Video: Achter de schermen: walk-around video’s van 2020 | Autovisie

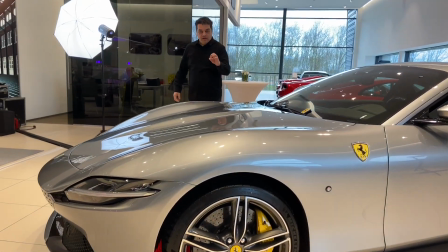16:35 Dus die video die moet sowieso in één keer gelijk goed.
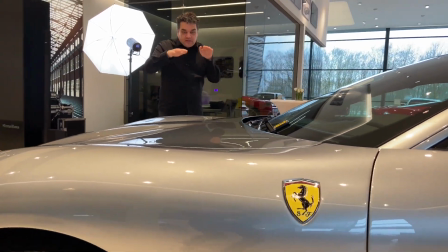16:38 Dus wij starten de video, beginnen met onze walkaround rond die Ferrari Roma.
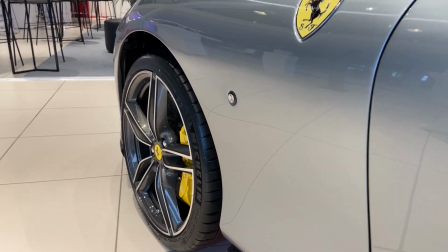16:45 En als je dan goed kijkt in de video, dan zie je ook op de achtergrond dat er mensen aan het wachten zijn,
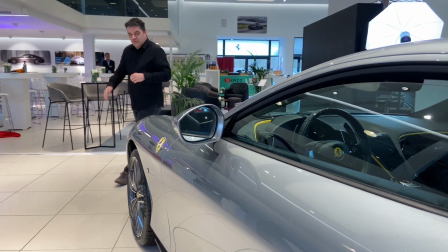16:50 tot het moment dat ik klaar ben en dan kunnen zij vervolgens gaan verder gaan, waar ze eigenlijk voor ingehuurd zijn.
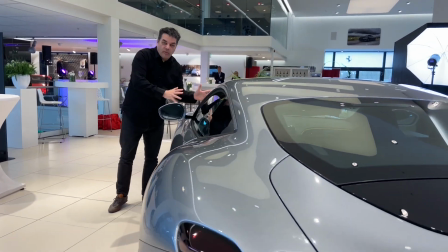16:56 En dat is niet voor die pauze. Nee, dat is juist om ervoor te zorgen dat er alles spik en spend bij staat op het moment dat die eerste
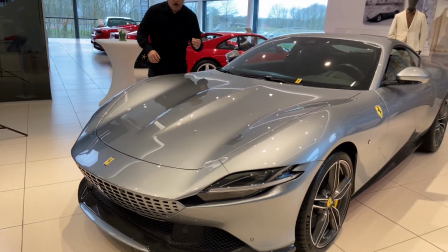17:04 klanten voor die Ferrari Roma de showroom betreden en daar ook de auto willen bekijken. Ja, een kleine inkijk in de wereld van de Autospot-video's en van de walk-arounds. Soms lijkt het op de camera allemaal zo makkelijk, maar soms gaat er gewoon heel veel aan vooraf en ben je juist
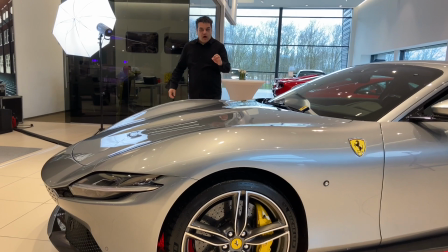17:26 heel erg beperkt in de tijd die je hebt om zo'n video te kunnen realiseren.
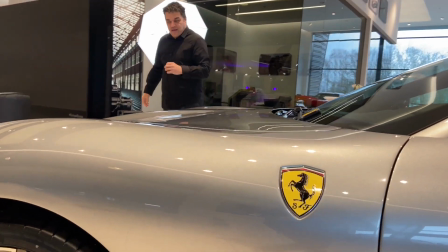17:31 En dan doen wij het als autovisie nog dat we de video in één take doen, zodat we een video hebben tussen de vijf en de 15,
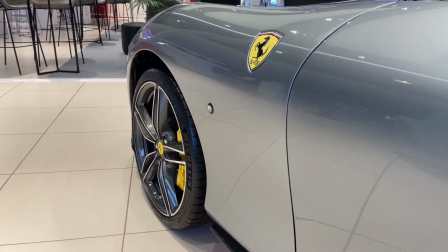17:39 20, soms 25 minuten in één take hebben zonder plaksots.
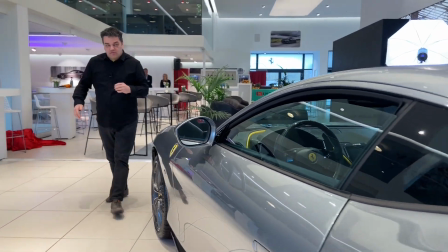17:43 Want we zorgen ervoor dat de cameraman gelijk de auto drie kwart helemaal laat zien, de flank, alle details in één shot.
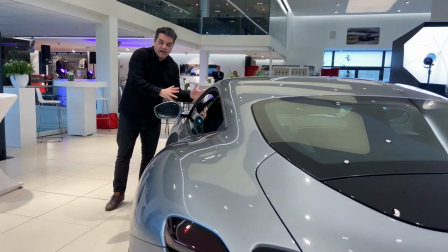17:51 Zodat je ook het gevoel hebt dat je er echt bij bent.
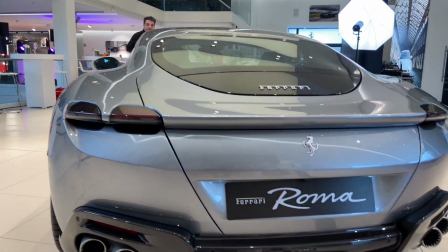17:55 Want wat is je niet heerlijker dan dat je het gevoel hebt, en vooral in deze tijd van de sociale afstand,
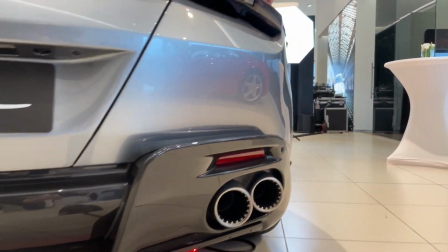18:01 dat je toch het gevoel hebt dat je meeloopt in die video.
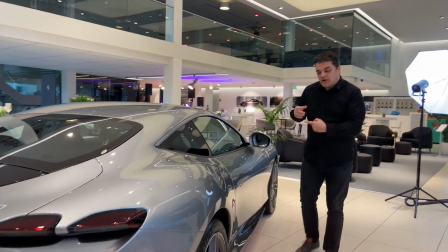18:04 Dat jij het gevoel hebt dat jij ook naast die Ferrari Roma, die Maserati MC20, of juist die Porsche 911 Turbo staat. We gaan weer verder in het nieuwe jaar, dus we zien jullie in 2021 hopelijk weer terug.